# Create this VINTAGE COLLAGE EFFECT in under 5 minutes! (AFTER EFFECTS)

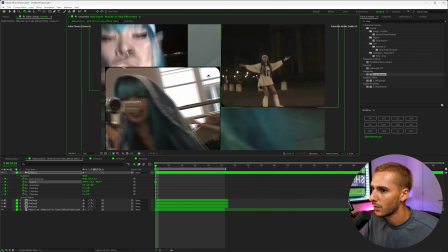244s
So I'm gonna start it off pretty zoomed in and maybe rotate it just a little bit, kind of find what works for you. You can even move it around and then go to the end,
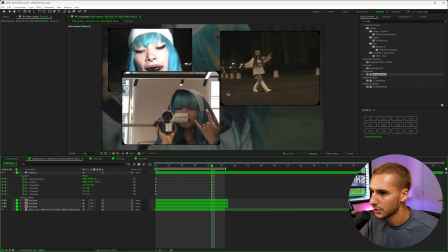254s
and we can just go ahead and reset this all and maybe just tweak it just a little bit so it doesn't go back to like perfectly default. That way it's not like super like robotic looking. And then go ahead and highlight all the keyframes and easy ease them.
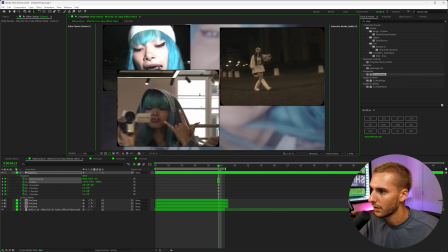270s
And you can see, in my opinion, that's a lot of movement, a little bit too much. So we can go ahead and just fix that by just moving it a little bit closer to what it started like.
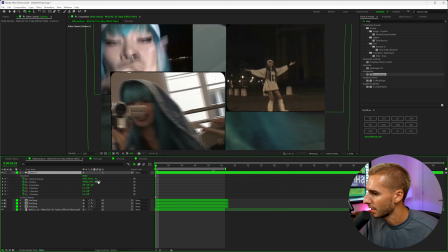279s
I actually just don't even like the way the keyframes look right now, so I'm gonna go ahead and redo. This is part of the just tweaking process. We'll make it a lot less intense of a move.
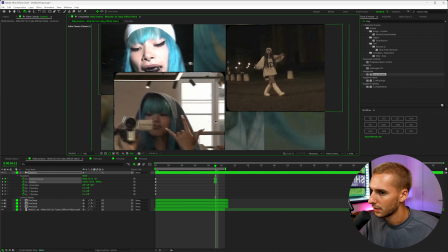290s
That way it's not super noticeable. Something like that should look a lot better. Now it's a lot less noticeable of a movement. We can also add motion blur on all these.
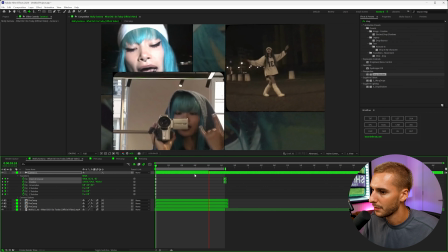306s
That way it just has a little bit of blur and the movement. And the thing that's gonna sell it the most is having some kind of shake.
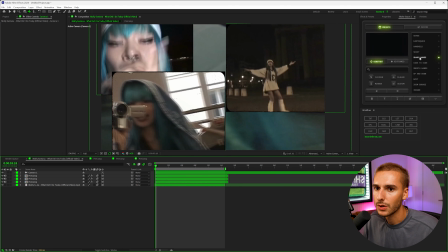311s
So I'm gonna use the Shaky Hands preset from Shake Sauce 2. You just go ahead and hover over the preset that you want, select it, and then go ahead and click apply. It's gonna do a few things in the background, and then you will have shake. And just like that, you have a little bit more texture to your music video.
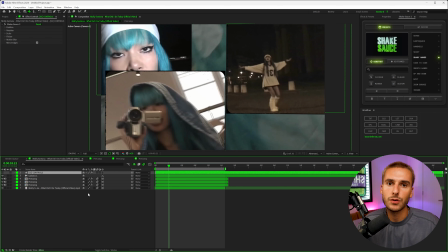325s
It's a great way to separate just performance scenes. In this music video, they do it a handful of times, and it's just a great way to use footage that might not have been usable. But that's pretty much all I got for you guys in this one. If you enjoyed, be sure to drop a like on the video. If you're not already subscribed, be sure to do that. I'll have Shake Sauce 2 linked down in the description. But that's pretty much all I got for you guys in this one. Peace.